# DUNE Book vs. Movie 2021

dismisses jessica whereas in here it's just kind of like she's like leave and that's all that really happens there is some of that character development and that discussion between paul and the reverend mother in the screenplay but it's just after paul has been tested so it's kind of like explaining afterward what's happened and setting up more about what's gonna happen rather than it all being at the front so to speak these changes differ from the novel to the screenplay because filmmaking is about raising questions that you're gonna answer later on rather than answering questions as you go which happens in a lot of novels the novel is overtly teaching the reader whereas the script wants us to kind of learn by observing and this kind of goes back to the advice that you hear all the time about show versus tell you can tell in a novel whereas in a screenplay you want to do a lot more show okay so let's dive into it page by page beat by beat to compare and contrast what's going on with this scene I'm not gonna go through every single line because then we'd be here all day but I'm gonna show you some
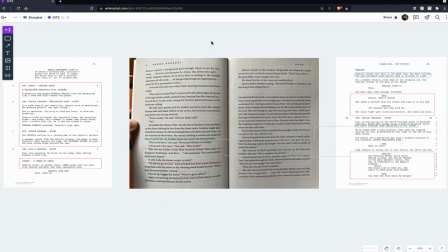(7:37)
noteworthy moments in the middle I've got the actual chapter that shows Gumjabar and then on the left and the right I've got
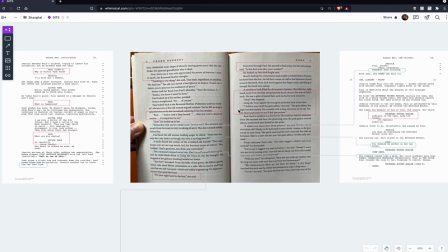(7:46)
pages from the screenplay and I've already kind of gone ahead and
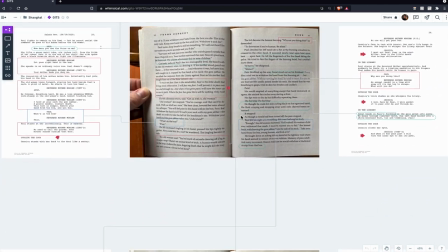(7:51)
found some details that I specifically want to point out to y'all.
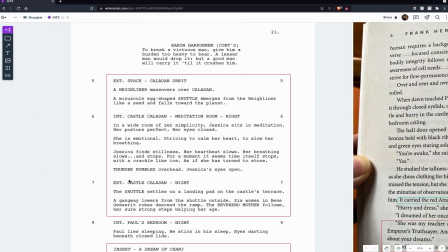(7:55)
So here's page 21 of the script and this is the area that I mentioned earlier where we actually see Jessica as she watches the Reverend Mother's ship arrive to build that tension which is something that's not in
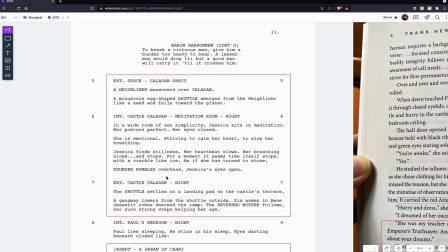(8:11)
the book at all and it's done completely without any dialogue as well which I think
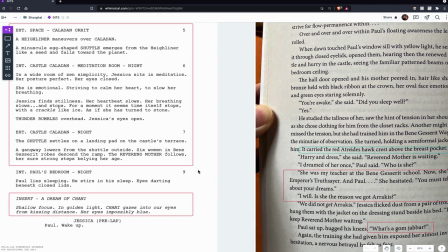(8:16)
makes it an even more powerful scene another difference here between the book is we have kind
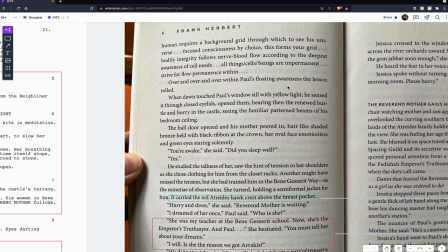(8:23)
of a little bit of Paul dreaming but but mostly kind of just his inner monologue
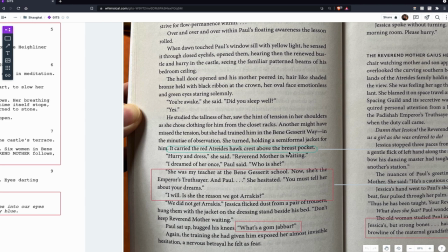(8:29)
almost and some some mentions of him dreaming right whereas
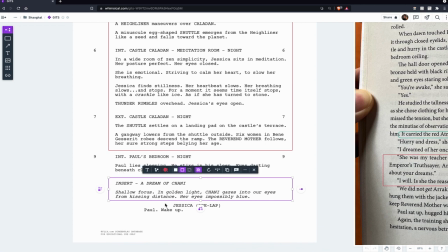(8:35)
instead in the script will actually show what he's dreaming and this is once again kind of a recurring theme where the novel is telling us something and the book is actually showing us something now when we move on the next page I want you
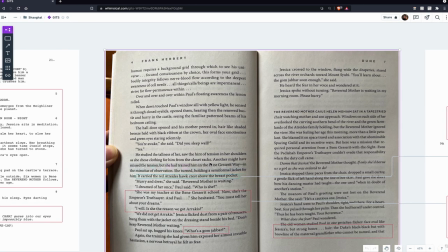(8:50)
to notice that throughout the screenplay there are sometimes
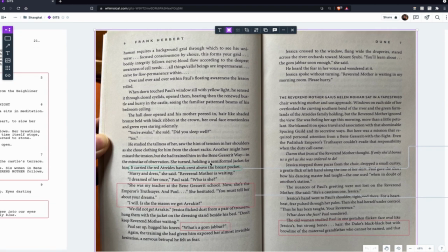(8:55)
word-for-word adaptations from the book into the script and sometimes there's the use of similar words or some of the same words so that it still carries kind of the same feeling but has been kind of changed a bit and here's here's
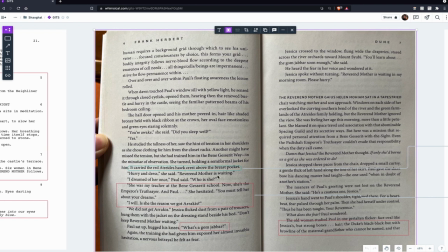(9:08)
here's one where it talks about the atreides crest it says the red hawk crest and then if we look this also
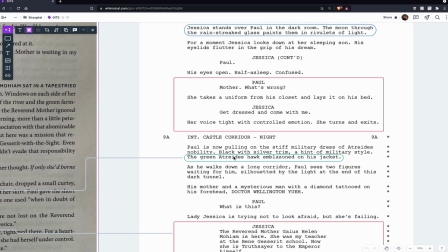(9:17)
has that except it is the green atreides hawk emblazoned up his jacket so it's like the same but yet slightly different and that is just uh interesting to me i'm not sure why they changed it from red to green but
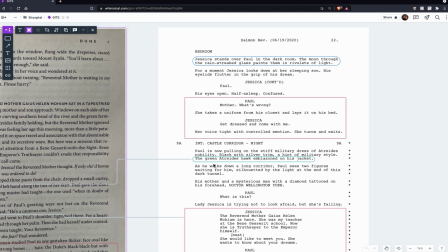(9:32)
it's probably something they decided to do during the during the rewriting process
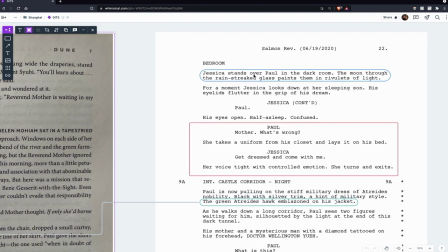(9:36)
now look at this just how well this is visualized here
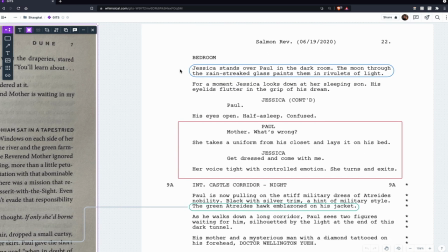(9:41)
on the screen right inside jessica stands over paul in the dark room the moon through the rain streaked glass paints them in rivulets of night it's just two sentences but it's such a vivid picture you should strive to be just as vivid
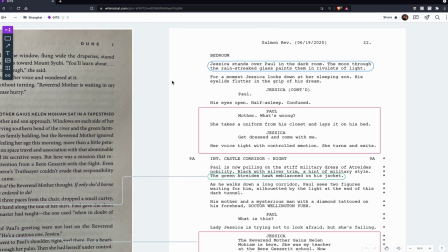(9:57)
in your descriptions and yet just as pithy for your own screenplays another thing that i want to point out to you is when jessica wakes up paul
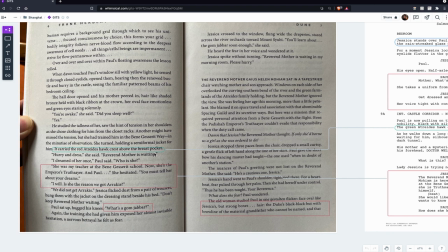(10:07)
in the book she says hurry undress the rubber mother is waiting i dreamed of her who is she she's my teacher what's gum jabbar all this
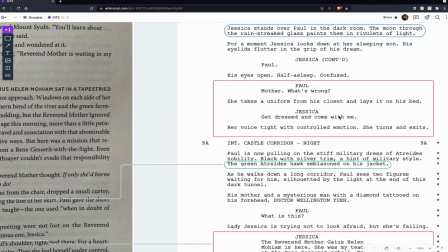(10:17)
stuff whereas in the script she just she just wakes him up Paul what's wrong and then she
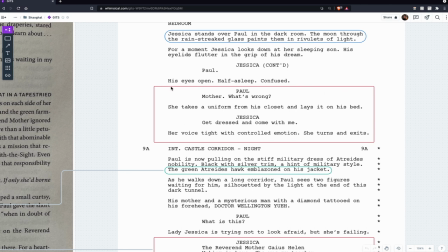(10:24)
doesn't answer him she just tells him to get up and come with her and so we can tell from the way that she's acting and the fact that she avoids his questions that there's something she's